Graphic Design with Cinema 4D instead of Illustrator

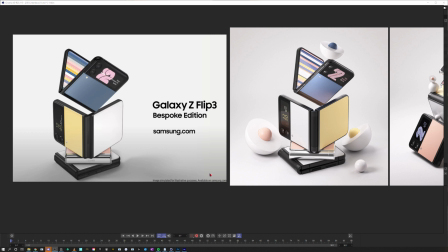(0:00)
Hey, what's up guys, this is 3D Bonfire back with an amazing tutorial,
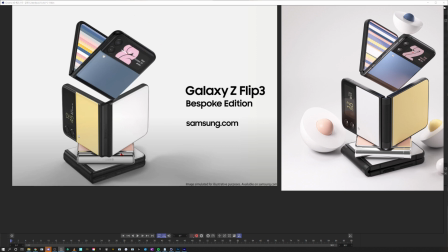(0:03)
and this time I wanted to talk about how to recreate these beautiful product shots.
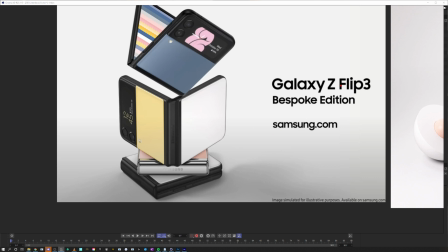(0:09)
So I have seen this in the Samsung commercial, it's on their website as an advertisement for the Galaxy Z Flip 3, alright, and it looks like this.
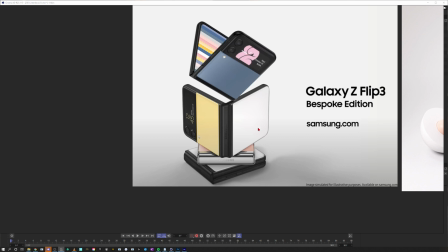(0:18)
It's beautifully composed and the lighting, I really like it, and you can see I just recreated it, okay.
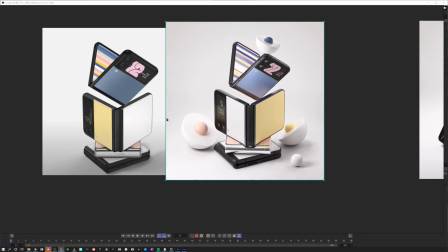(0:25)
To be honest, the look is a little bit different.
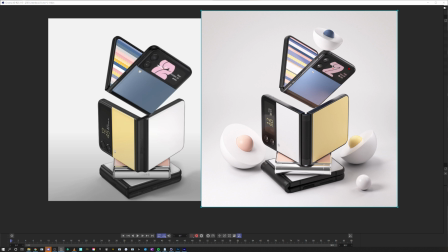(0:28)
But this is just up to my artistic liking, so I just wanted to have it even more glossy with more highlights, I would say.
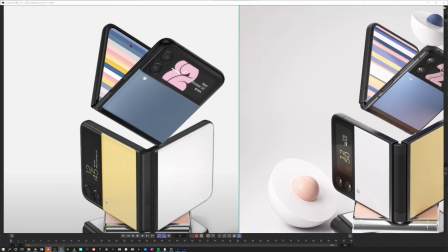(0:36)
So this is pretty dull, to be honest. I mean, it looks good, but somehow, and this is just what I prefer,
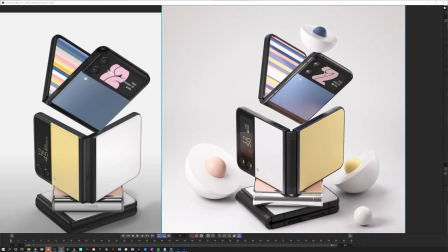(0:42)
to have it even more crisp and glowing, the highlights, and you know what I'm talking about.
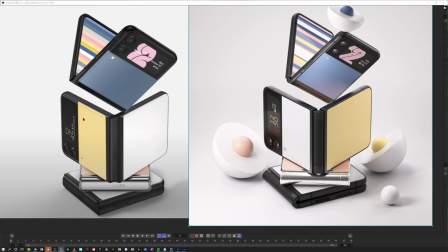(0:49)
So, for example, this area in the original is really dark, and I guess they just wanted to aim for more natural lighting here.
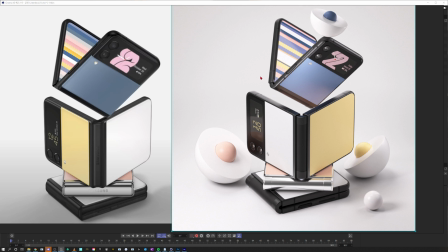(0:57)
But for example, in my case, I decided to light it up with a backlight to get this beautiful highlight here and there. And you can see when I go along here, this is, I think it just looks more awesome, more interesting.
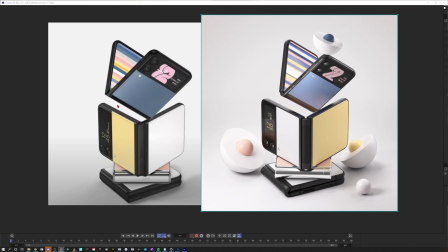(1:12)
But of course, this is up to the needs of the shot. Okay, so sometimes you want to have it more like natural, more realistic.
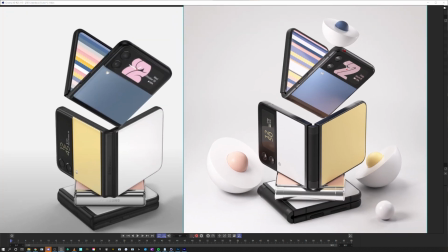(1:21)
And this is more like really like a studio with lights here and there, and it's really sharp and it feels like high-tech stuff.
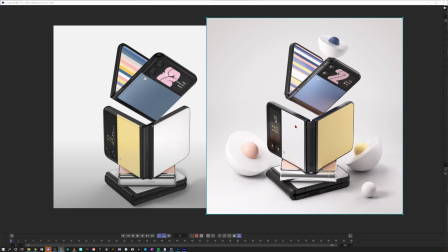(1:29)
And I mean, overall, it's pretty similar, but yes, I just changed it a little bit.
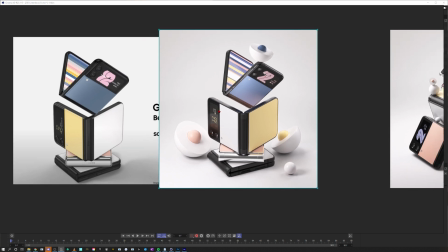(1:35)
And yes, this will be part of the next lesson. You can also see another version I did here.
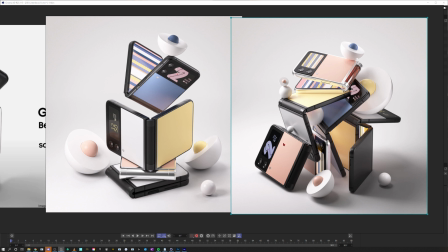(1:41)
So I just went for some random composition. I played with the same elements and just put it into a different composition, all right?
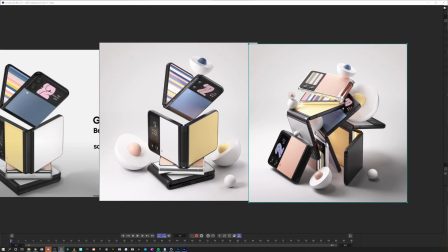(1:50)
So we will also talk about how you can arrange these elements in the frame that it feels pleasing for your eye.
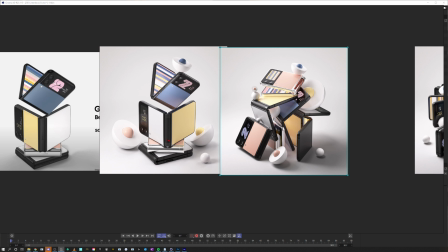(1:56)
Obviously, this one is the gold standard, I would say. So this looks really good.
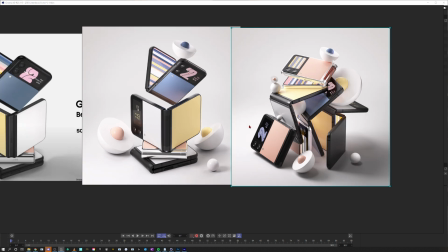(2:01)
It feels calm and beautifully composed. This one is a bit more chaotic, okay?
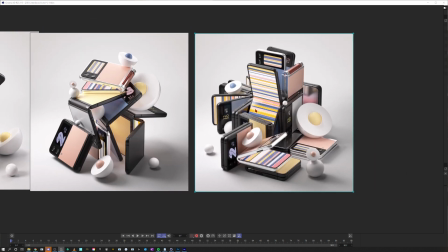(2:06)
So I just wanted to test something different. And this one is really crowded with smartphones, okay?
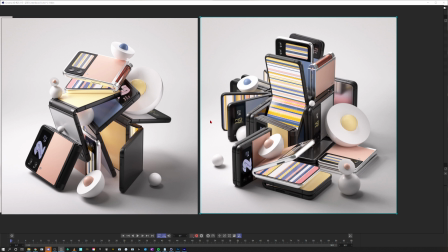(2:13)
So I think this is 3 times the amount than in these ones.
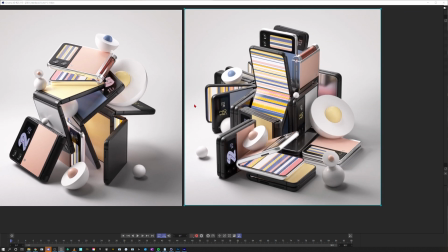(2:17)
I mean, here it's 4, then it went up to 6 already, and I guess this one will be almost 20 or something like that, okay?
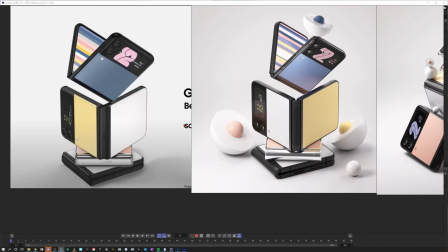(2:25)
But anyway, this will be part of the next training. So we want to light really professional product lighting.
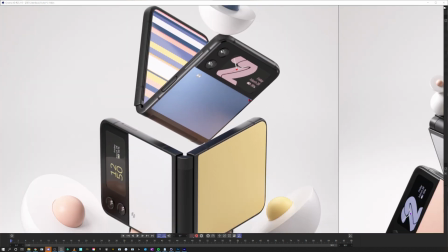(2:31)
But just as a little bonus tutorial, we will also create this little display,
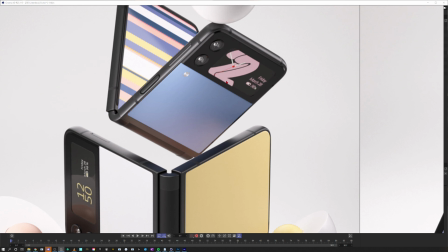(2:36)
and we don't do this in Illustrator or a graphic design program.
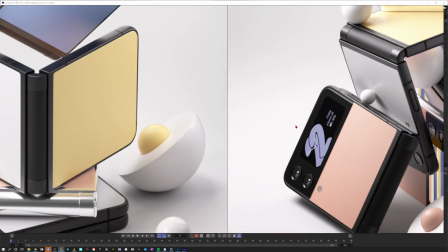(2:41)
We want to do this one in Cinema 4D, all right?
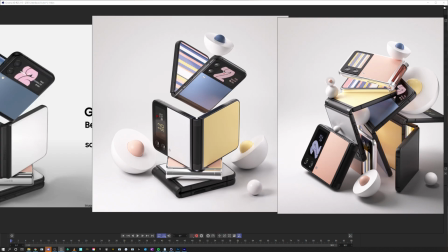(2:45)
So just as a little starter, let's just create these two displays in Cinema 4D, okay?
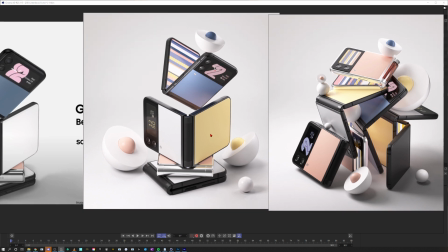(2:50)
Before we dive into the product lighting, let's just build some interface. So let's hop into Cinema 4D and build something like that.
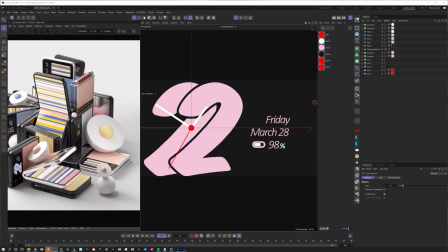(2:58)
All right, and there we are in Cinema 4D.
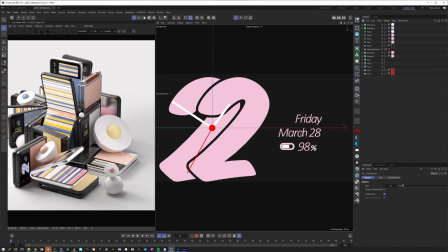(3:00)
I just close my material manager, and you can see I choose an aspect ratio that will more or less fit into this screen here. You can see I put it to 1280 by 700, and if you can't see my border so good, I just press down Shift V and let's go to the save frames, and you can see here's my border.
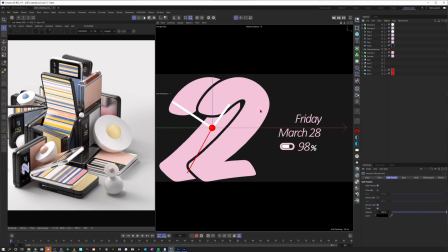(3:19)
So maybe I just make this one really black and let's start from scratch, I would say.
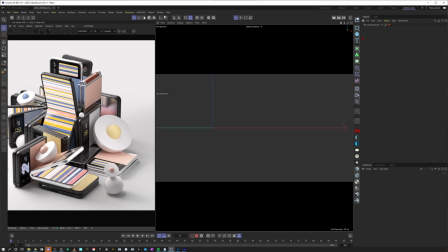(3:25)
All right, so I would just kill that stuff, and I want to start with a plane for the background.
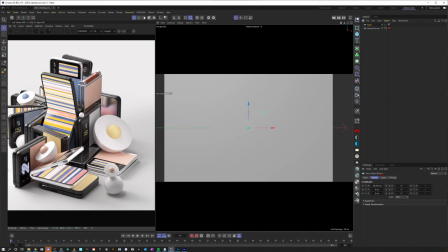(3:30)
Okay, so let's just put it here. Let's make it a bit bigger in the width.
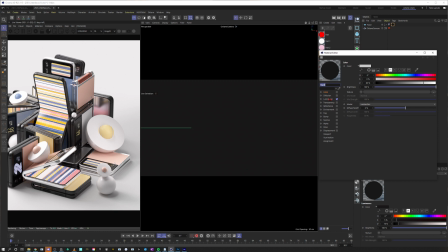(3:35)
All right, and then I just want to go here and fill it with a luminant material in something almost black. Okay, something like this. All right, so let's make it dark, but not perfectly black.
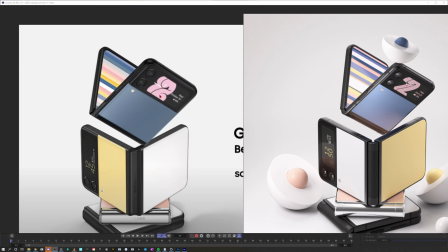(3:47)
Okay, so this is our background. Then I want to create like this little watch.
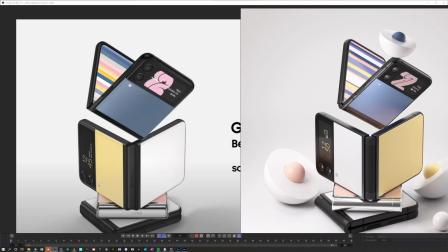(3:51)
Okay, so this is from the original. You can see they had like this beautiful bubble font, 22 seconds, I guess, or whatever.
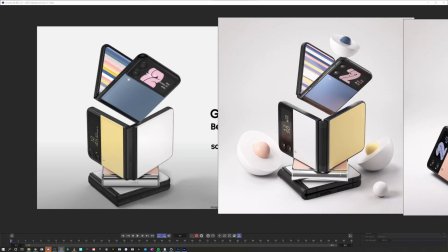(3:59)
This is maybe the hours, I don't know. And I recreated it with another font, but more or less it's the same.
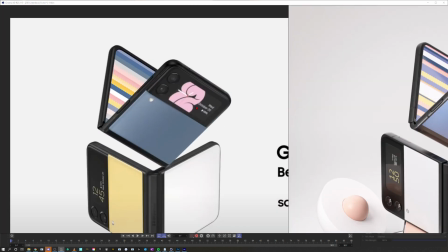(4:06)
And maybe some of you just want to go to Illustrator to build that one.